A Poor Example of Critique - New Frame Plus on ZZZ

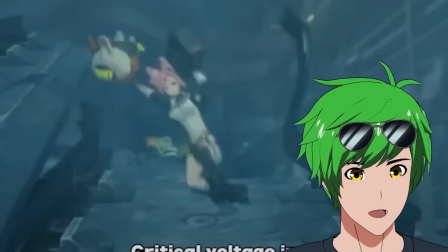The squash and stretch here is huge. Look at her torso. That's not how long her torso is supposed to be.
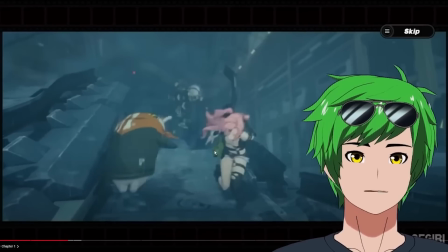And then very, very squashed here. And then everyone else does the same thing. Look at this. Boingo, boingo, just straight up.
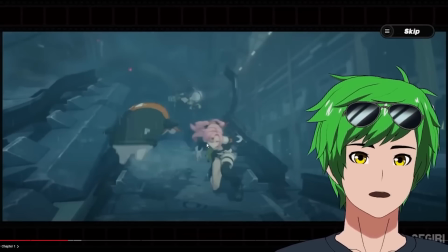And Ambi does it as well, but in a more subtle way. That's what's so great about this concept. Squash and stretch is actually not always stretching beyond normal limits.
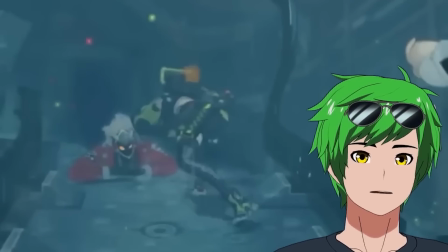It's also just, hey, I'm elongated here and now I'm squashed here. And so that bounce right there is so well done and so well transitioned with that rotation.
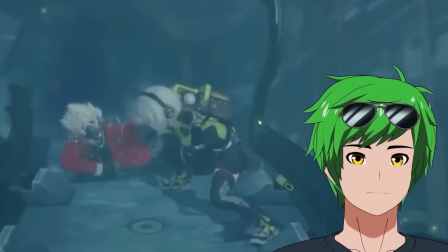And it continues to bounce a little bit more. Boom, boom, 2 more times that whole time. And even Billy is bouncy.
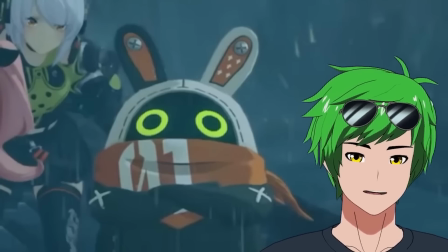I mean, it's just incredible. This is a small thing, but look at the attention to detail here. His eyeballs shake inside of his head.
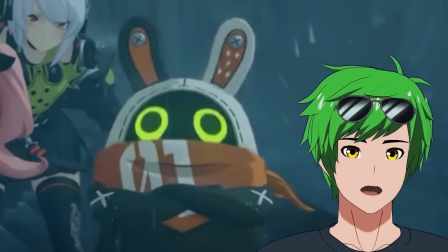You see that? So his eyes come up and then they shake inside of his head.
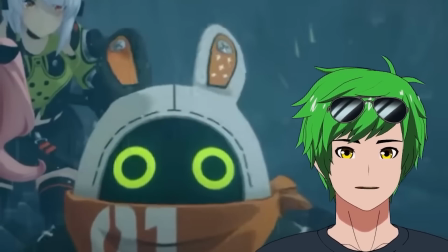They're not stationary. That's so jello-y, dude. Look how far Billy is. It's so funny.
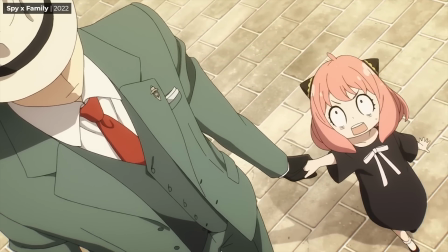Anime faces have incredible capacity for emotional expression, from the extreme to the subtle.
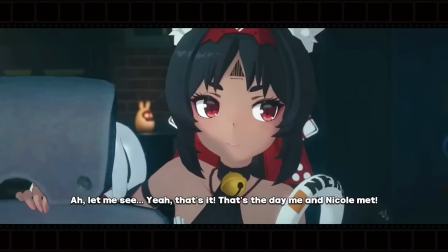And these expressions just aren't fully delivering at either end of that spectrum.
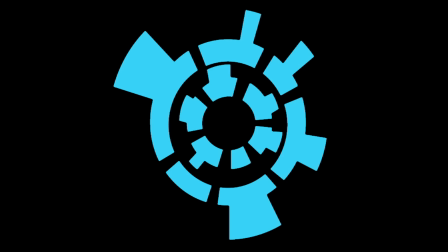One last example with Dylan Gu.
Nakomara!
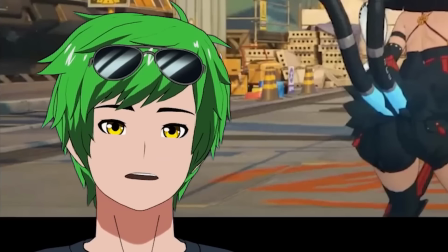That's cute. That's cute. There's something that could be better for this.
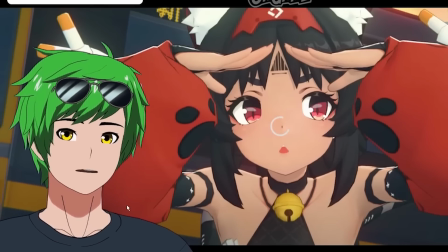Her facial animation is the focus of this, and I love her animation in general, but I will note that this transition is a little bit sudden.
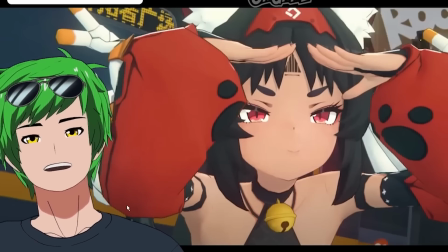Usually when people change expression drastically, it's accompanied with a blink to transition between the two.
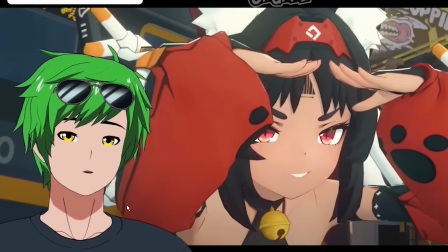You'll notice that it kind of feels like there should be a blink or that there was a blink and you might have missed it. That's kind of what it feels like because the eye shape changes so much.
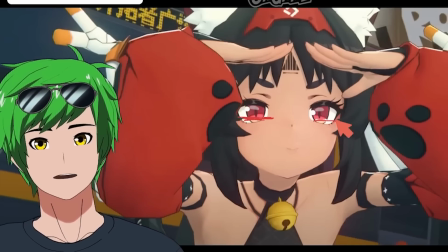So if you had a blink here instead, it would allow the transition to be really, really smooth.
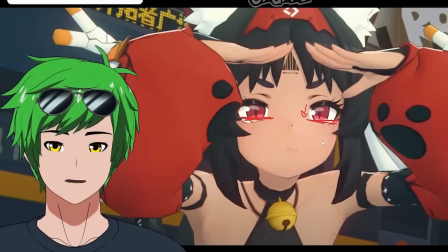You would have the eye basically close from this shape into a flat shape, and then come out of the flat shape into the angry shape.
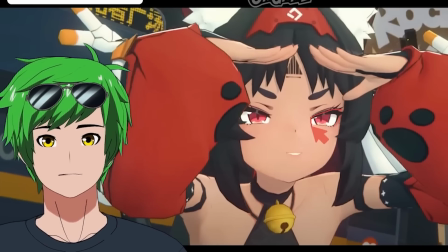It'd be really, really smooth. It'd be a lot better. It'd be a lot more natural, and you'd be able to get exactly the poses that you want. I would also recommend just like bringing her eyebrows down a little bit more. If the eyebrows are down a little bit more, you'll be able to emphasize the anger pose, which will make the eyes and stuff read a lot better.
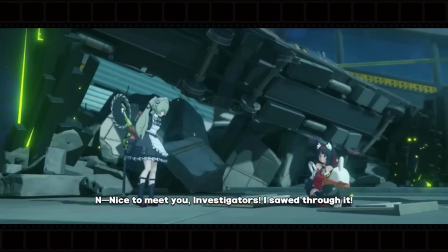Meanwhile, and some of these shots are like watching an acting cliche speed run.
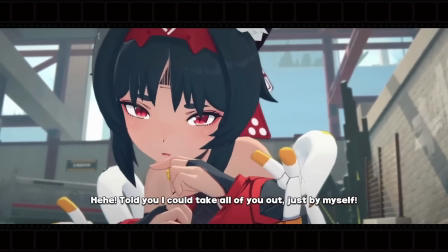Like, how many moe poses can you squeeze into 5 seconds?
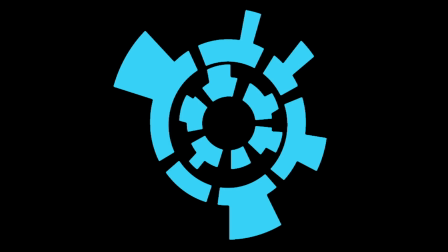Oh, brother, this guy stinks! so you can see how the difference between the two are night and day, and how they function as critique. And in Dylan Gu's case, it wasn't necessarily the explicit purpose of his video. Unlike New Frame Plus, Dylan Gu is going through specific cinematics and engaging with their details.
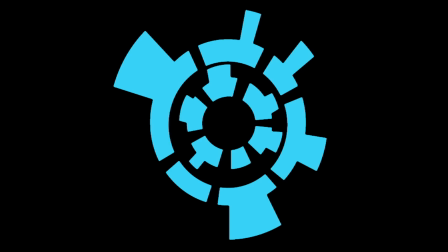He's bringing in his own knowledge and experience as a professional animator to highlight their strengths and weakness, and even providing actionable insights, a sign of a critique that is more constructive. He's using the video as an analytical tool rather than visual filler by the fact that he's pausing, replaying,
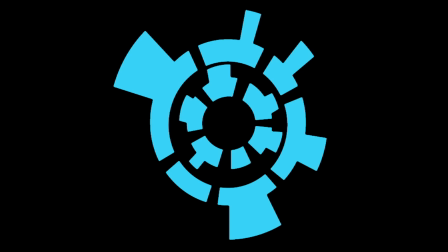rewinding, and drawing over them and going frame by frame to showcase certain observations versus just telling you. He doesn't make vague statements or broad unsupported claims and sticks to analyzing how specific elements of the animation are executed. That is more along the lines of how you properly do critique.